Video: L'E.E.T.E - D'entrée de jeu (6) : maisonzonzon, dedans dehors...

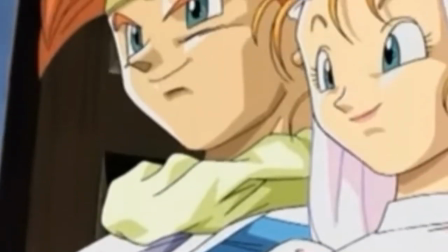[8:02]
enfant du pays qui n'oublie pas d'où il vient à la Kipling, frayé avec les rois en restant peuple,
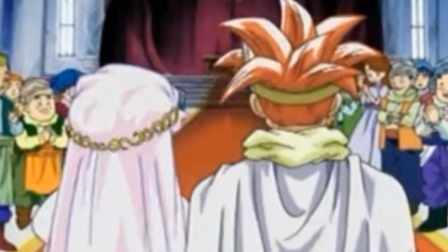[8:07]
inverse des politiciens grands écoliers, le héros qui reste abordable, auquel on peut s'attacher. Sa maison indiquera aussi la cible du jeu. Maison classe moyenne pour joueurs adolescents, maman ou sœur qui nous réveille, père plutôt absent,
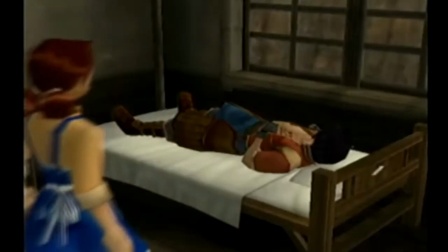[8:20]
archétype du salarieman dévoué à son métier tenu d'aller boire avec ses supérieurs après le travail,
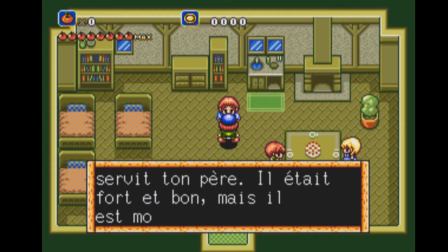[8:25]
rentré à 2h du mat' et reparti à 6 avec le bento qu'une compagne effacée a préparé,
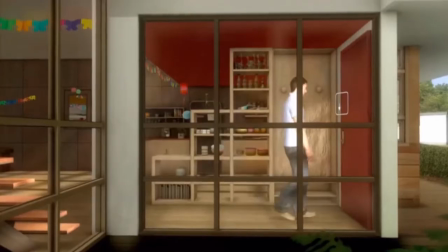[8:30]
père et époux fantôme. Rien à voir avec la maison d'un Heavy Rain ou The Last of Us, pour joueurs trentenaires, classe moyenne et plus si affinité,
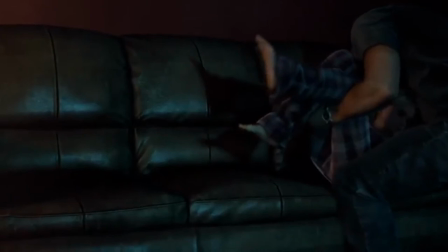[8:37]
nouvelle tendance du jeu occidental à base de héros papa très présents qui couchent ses gosses lui-même en leur lisant une histoire et s'effondrent dans une posture romantique mais
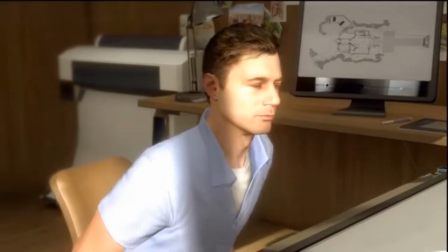[8:46]
quand même virile lorsqu'on les lui arrache. maison de bois de RPG rural et pavillon placo-plâtré occidental neuf et neutre, deux mondes différents déjà.
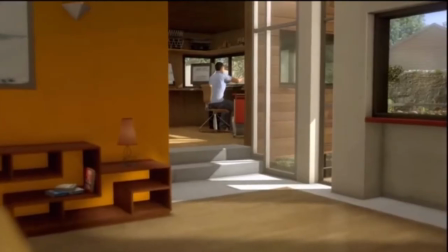[8:55]
Par les détails du décor et ses habitants, la maison renseigne le joueur visé, situe peut-être une norme ou classe sociale, autant qu'elle renseigne sur les créateurs.
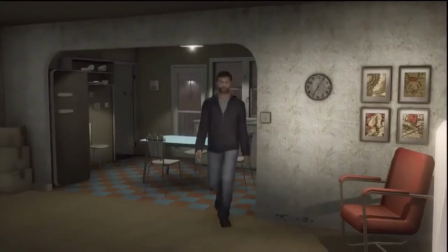[9:03]
Le court-métrage Pirates, passant à la télé dans Heavy Rain par exemple, est significatif.
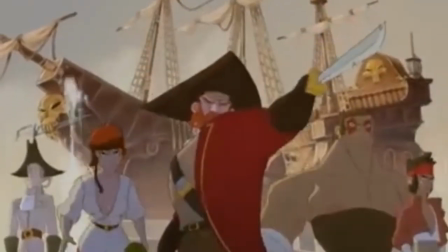[9:08]
En fait, ce sont trois courts-métrages des gobelins, Pirates, Vodou et Cocotte Minute,
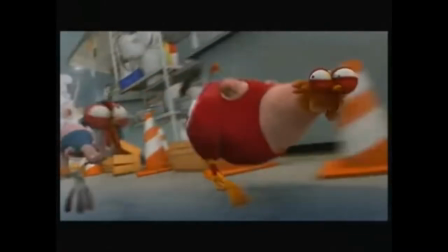[9:13]
que l'on peut voir dans la seconde maison d'Evy Rain, une fois passé l'âge d'or, maison bien plus piteuse.
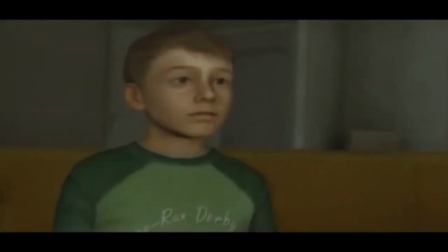[9:18]
Filme tous les trois dans le registre action-course-poursuite à l'animation complexe, Pirates est particulièrement à sa place ici.
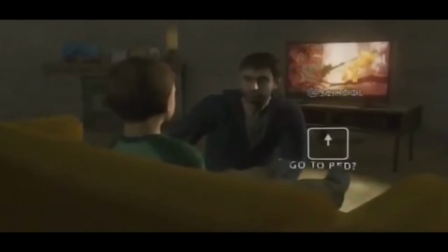[9:25]
Flamboyant techniquement, très américain dans l'esprit et le titre, exemple parfait du film des gobelins vers l'embauche DreamWorks ou Disney,
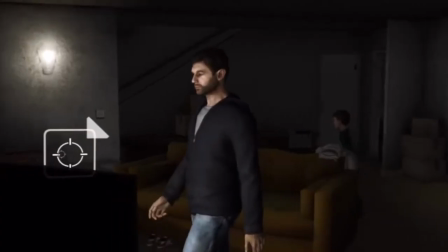[9:32]
c'est aussi métonymique des jeux de David Cage, brillant techniquement et ricain dans l'âme,
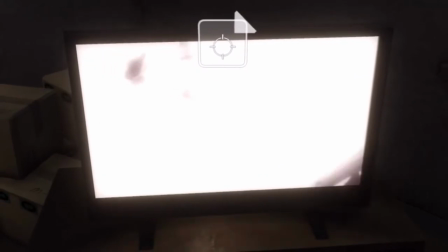[9:36]
et de son équipe technique, notamment d'anciens étudiants aux gobelins, ce pour quoi j'imagine on trouve ici ce court-métrage.
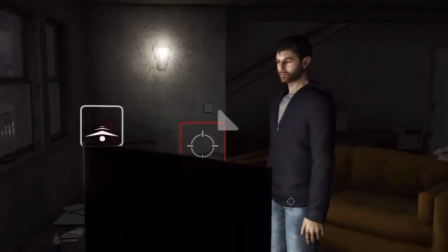[9:42]
Bref, cet espace préliminaire de la maison en dit beaucoup sur l'intérieur et l'extérieur du jeu en même temps.
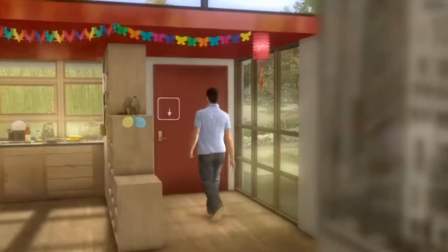[9:47]
Il connecte réel et jeu, créateur et joueur, via la tentative d'un terreau commun que la maison incarne.
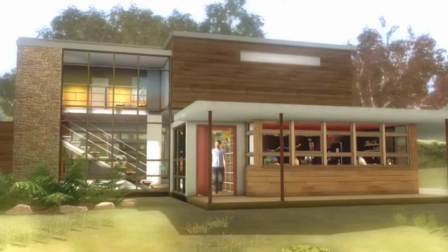[9:53]
Mais pour l'instant, je reviens à l'idée que cette maison cocon,
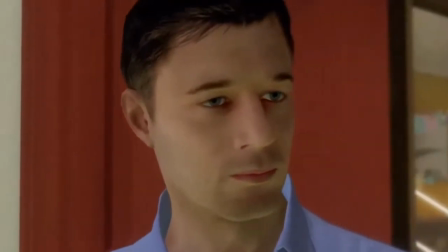[9:56]
foyer du bonheur, est aussi souvent et notamment en RPG le lieu de la fêlure, l'instant où tout bascule, le théâtre de l'élément modificateur.
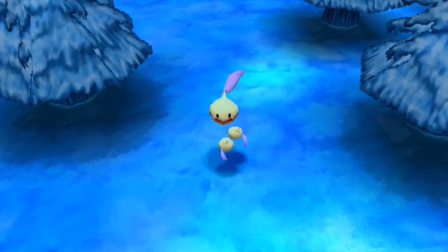[10:04]
Par exemple, au début de l'action RPG Duprisme. Nuit, bébé animal sauvage, spermatozoïde, forêt qu'on traverse et maison ventrale, fondue au noir, le nom du héros apparaît, puis celui de la mer symbolique.
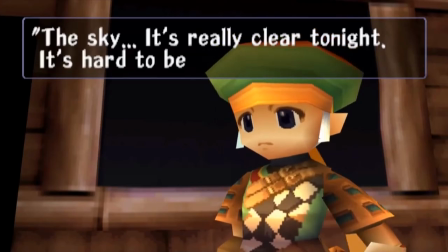[10:15]
Une tempête de neige récente vue dans l'émission précédente, la caméra tourne sur le héros en un cercle heureux,
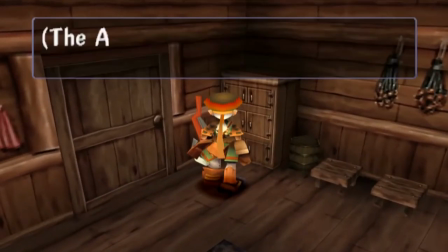[10:21]
mise en scène géniale en décor clos, chaleureux, sur une musique douce en boucle infinie et invisible,
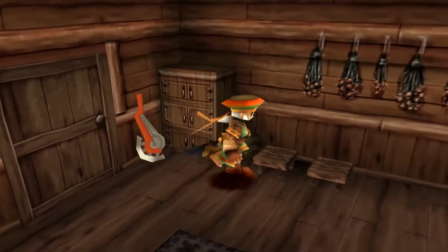[10:27]
nommée The Bands, les liens, maternels ici,
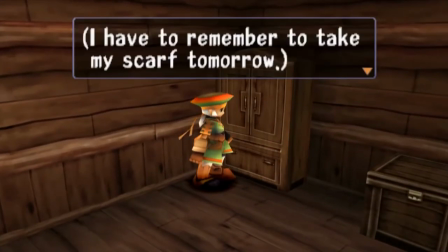[10:30]
comme le morceau Pass of the Being évoqué dans l'émission précédente pour Panzer Dragoon Saga, le nom des musiques renseigne quelque chose.
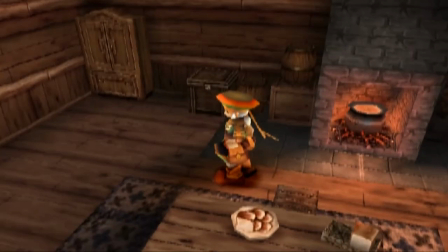[10:36]
Feu et sépia ventral, rondeur maternelle encore, foyer du bonheur dans un monde de givre. A ce stade, le héros est au centre du monde et de l'attention, de la caméra, bébé attendu dans l'âtre heureux, avant le froid, la naissance, et qu'un vieux grisonnant balèze vienne tout briser en prenant sa mère.
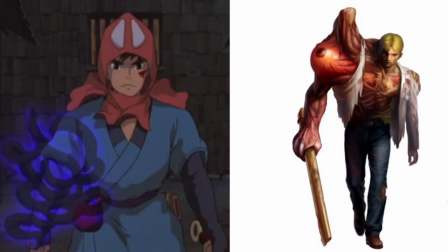[10:52]
Je ne sais pas ce que ce bras maléfique évoque au Japon, force, autorité, désir meurtrier peut-être, mais on peut voir dans ce postulat comme dans Panzer Dragoon Saga un cliché de vengeance oedipienne pour un public enfant.
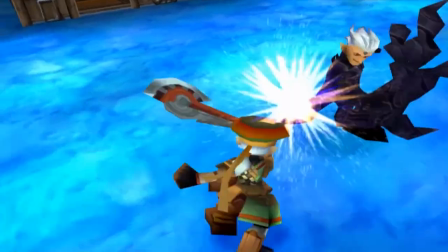[11:02]
Vengeance qu'on a déjà vue, élément déclencheur qui pousse à quitter la maison, Plus elle est chaleureuse, plus le drame est fort et la vengeance fera sens.
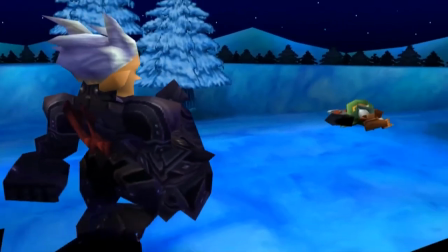[11:10]
Bien composer la maison et cette mort, cette cassure de l'âge d'or soutiendra l'envie de jouer pour le reste du jeu. Étoiles, bêtes sauvages folles comme lors d'une éclipse, dérèglements, postulat type de RPG ou série shonen,
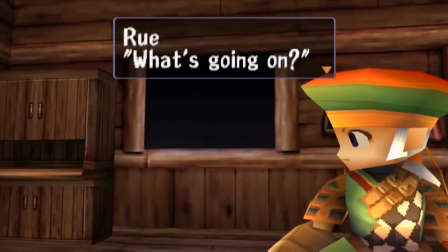[11:21]
éléments modificateurs brutals, héros forcés de devenir un homme, quitter le foyer familial, les animaux fuient la forêt parce que le mal approche le village,
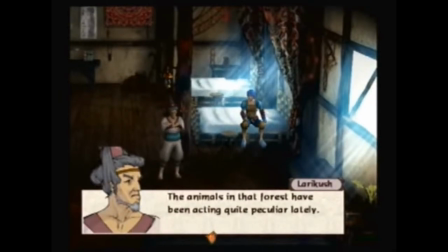[11:29]
cygne avant-coureur vu dans Batten Kaitos, Princesse Mononoke, etc. Grandir à la japonaise, c'est délaisser forêt et monde animal vers la civilisation. Ici, via la privation de la mer. Ainsi commença mon voyage, celui de devenir grand.
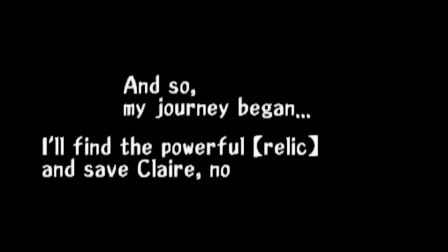[11:43]
L'autre scénario du jeu avec une princesse jalouse et capricieuse raconte la même quête, avec un autre archétype, récit presque preschool.
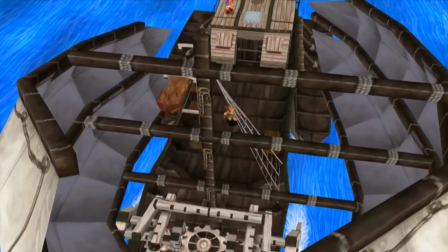[11:50]
Le mouvement de A à B est riche, du prisme va de maison familiale chaude et nuit glacée à aventure diurne solitaire en mer,
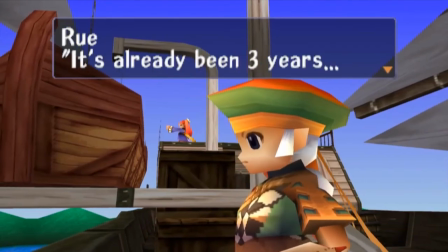[11:57]
lointaine, de vie à deuil, de mère à père, de l'animal à l'homme ou à l'homme animal,
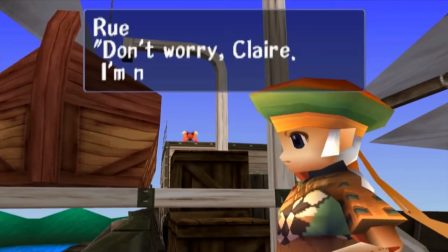[12:03]
puisque le héros enfant polymorphe au sens propre, ici, peut prendre l'apparence des monstres qu'il rencontre.